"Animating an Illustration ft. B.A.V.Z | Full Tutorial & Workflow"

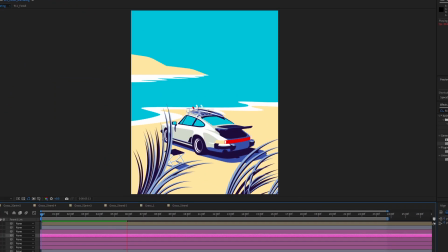[12:25]
Now I'm gonna pass you back to myself in the past.
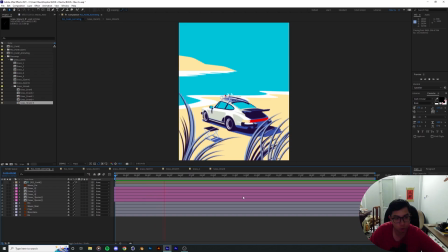[12:28]
Right, so it looks like we've got all the grasses sorted out, so now we're moving on to the waves, which I hope is gonna be less complicated than animating the grassy strands, because that took a while. So now I'm gonna go ahead to the wave vector layer over here.
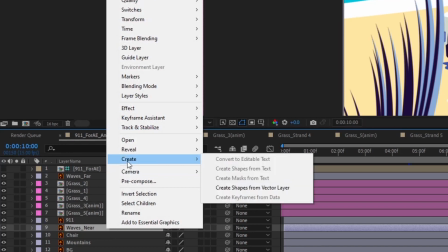[12:45]
I'm gonna review the shape layer underneath to see what's going on.
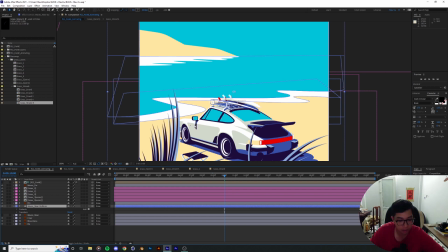[12:52]
Right, so it looks like there's two separate layers,
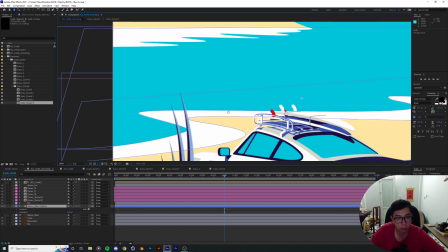[12:58]
one for the water of the sea and one for the foam on top. Looks like it's gonna be a quick job
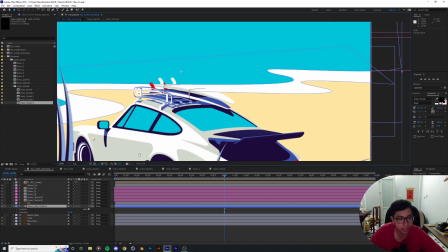[13:04]
of hand animating keyframe of the passes right here to make it look like there are some waves going up and down the shores.
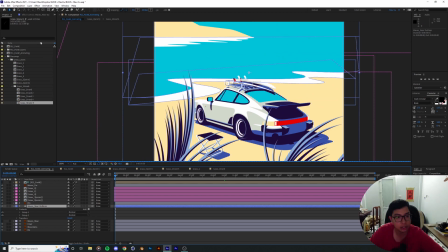[13:11]
So yeah, I'm gonna put this in to its own composition block because this entire scene is
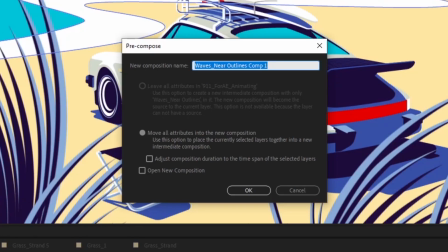[13:18]
mind-blowingly heavy right now, so I'm gonna put that in the near wave comp.
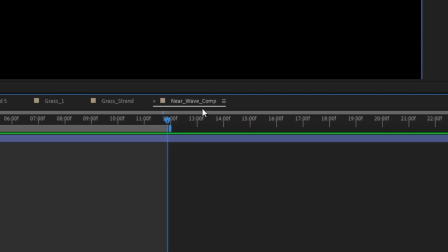[13:24]
10-14 sounds good, 10-13 sounds good because that's where all the grassy strands are repeating itself as well.
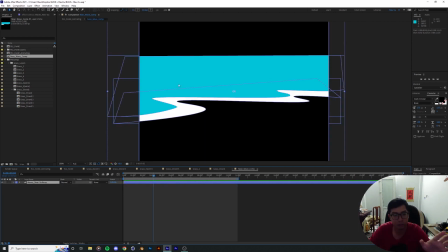[13:31]
Okay, now we're gonna have it goes up and down the shores.
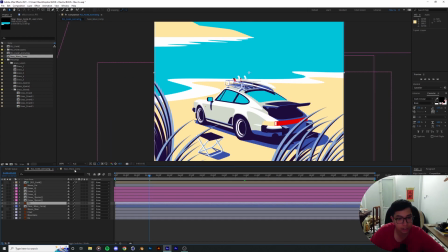[13:36]
I'm gonna copy the Porsche object, the car object on here for a good point of reference,
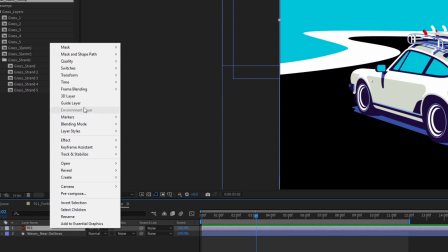[13:44]
and then I'm gonna make sure it's a guide layer so that it doesn't show up on the main column.
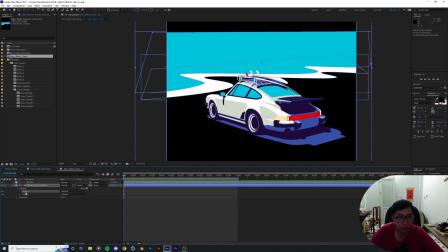[13:53]
Let's jump into that real quick. Hey, I'm back again.
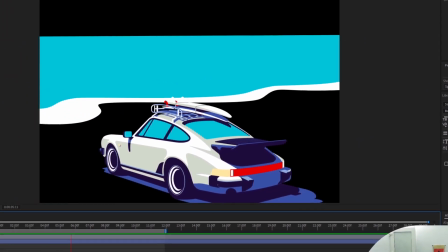[13:57]
So animating this wave actually had more trials and error than I anticipated,
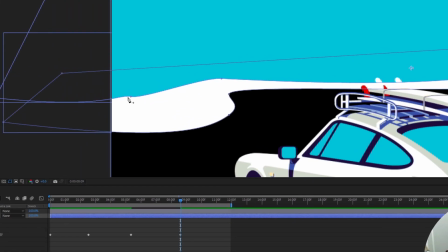[14:02]
but it's okay since it's part of the creative process and I'm not really ashamed of it.
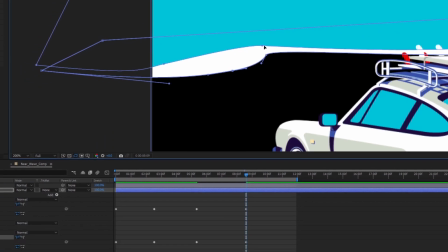[14:07]
So my first attempt was not successful since the waves were
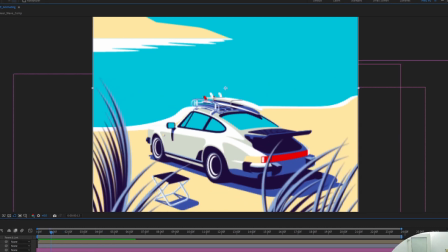[14:13]
constantly going off the trajectory that it was supposed to go on and sort of breaking the illusion,
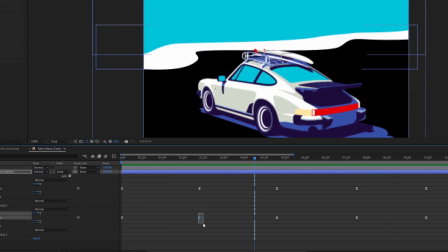[14:19]
and there were some funky things going on inside the graph editor as well that did not help at all.
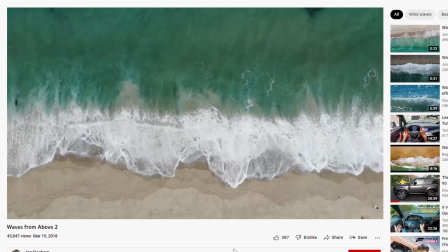[14:26]
I then hopped onto YouTube to find some references regarding waves
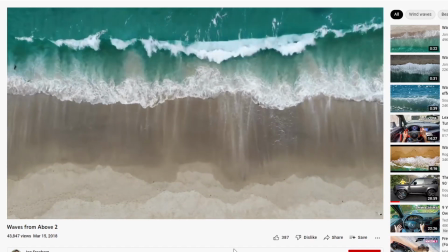[14:32]
hitting the shores and retracting themselves into the sea.
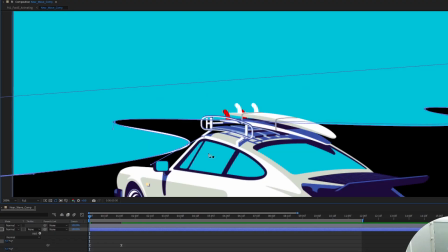[14:36]
And what I realized that it would be better for me if I took B.A.V.Z original
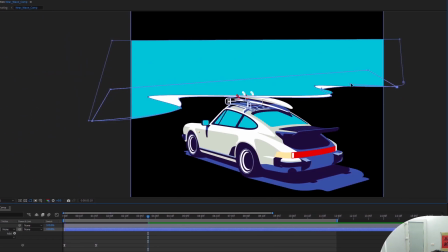[14:42]
illustration of the waves and mapped out where each point on the path they're supposed to be first.
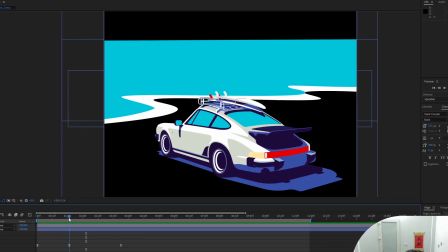[14:48]
I worked out that if I have them follow a straight perspective line,
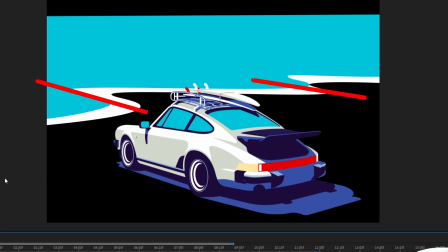[14:54]
drawing from the foam to the wave, it would work better for the illusion.
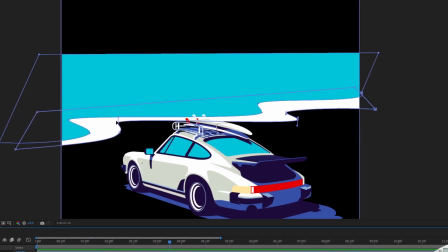[14:59]
And so it did. Having arrived at a movement that I was happy with, I offset the movement of the foam
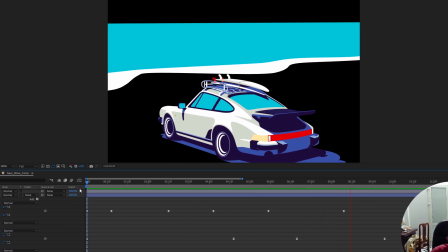[15:07]
and the wave to have the foam retract more slowly than the wave does, and then pushed up again by the waves to make it more realistic.
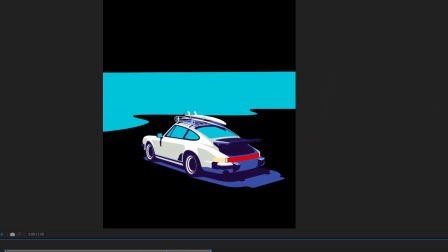[15:16]
I then have the wave sort of overshoot at the end of the sequence for it to gain a little bit of momentum before it goes back into the sea.
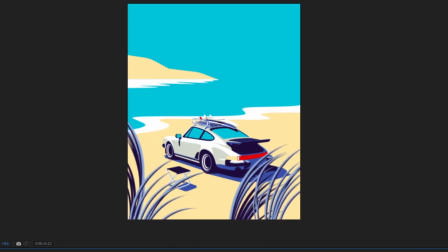[15:25]
Then I loop the whole animation back. And there I have the full animation of the waves. The back waves are thankfully much more straightforward.
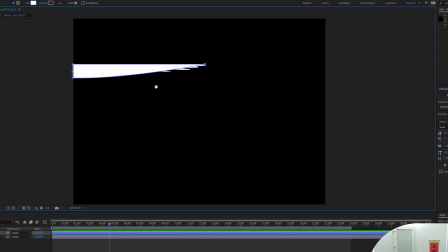[15:38]
I drew out a new shape like the original reflection and then reverse mask it onto another
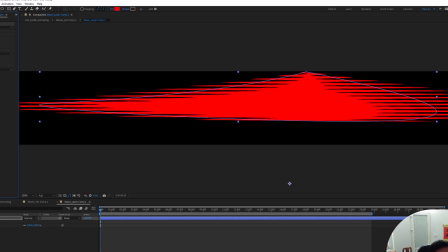[15:45]
shape that contains a simple wave warp effect to simulate the waves going outwards.
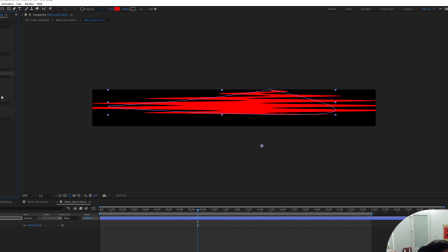[15:52]
The result looks like a mountain reflection on a wavy body of water, which looks really nice.
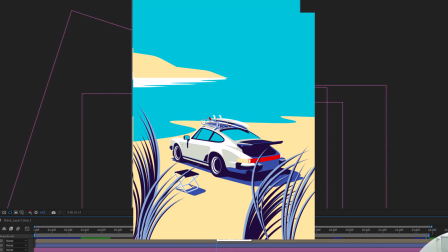[16:01]
And there we have it, the finished product.
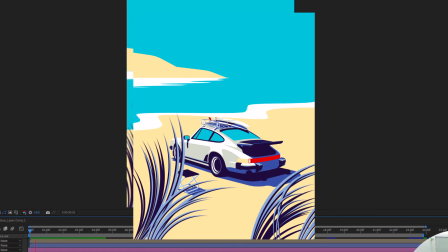[16:06]
And I understand that it's really frustrating not knowing how your animation will turn out,
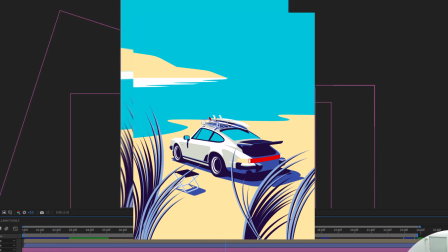[16:11]
but with a little bit of persistence and a little bit of patience working on each of the details,
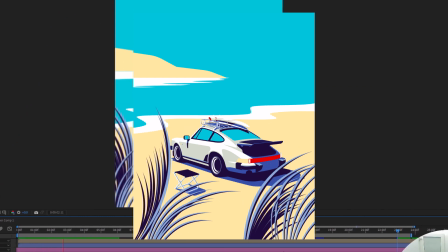[16:16]
then I swear it will pay off in the end when all those details come together.
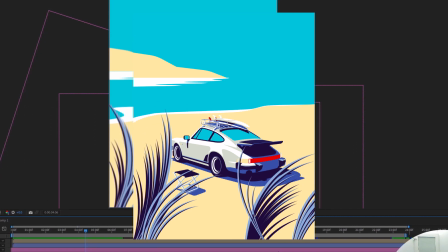[16:21]
I'd like to thank you all for watching and hope you've enjoyed. If you guys enjoyed this video, I'm out. Hey, that's my line,
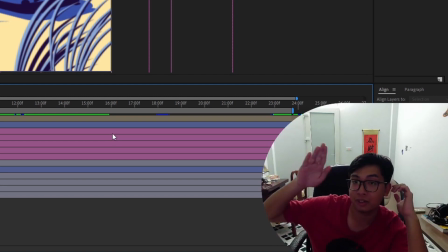[16:26]
you loser. See ya.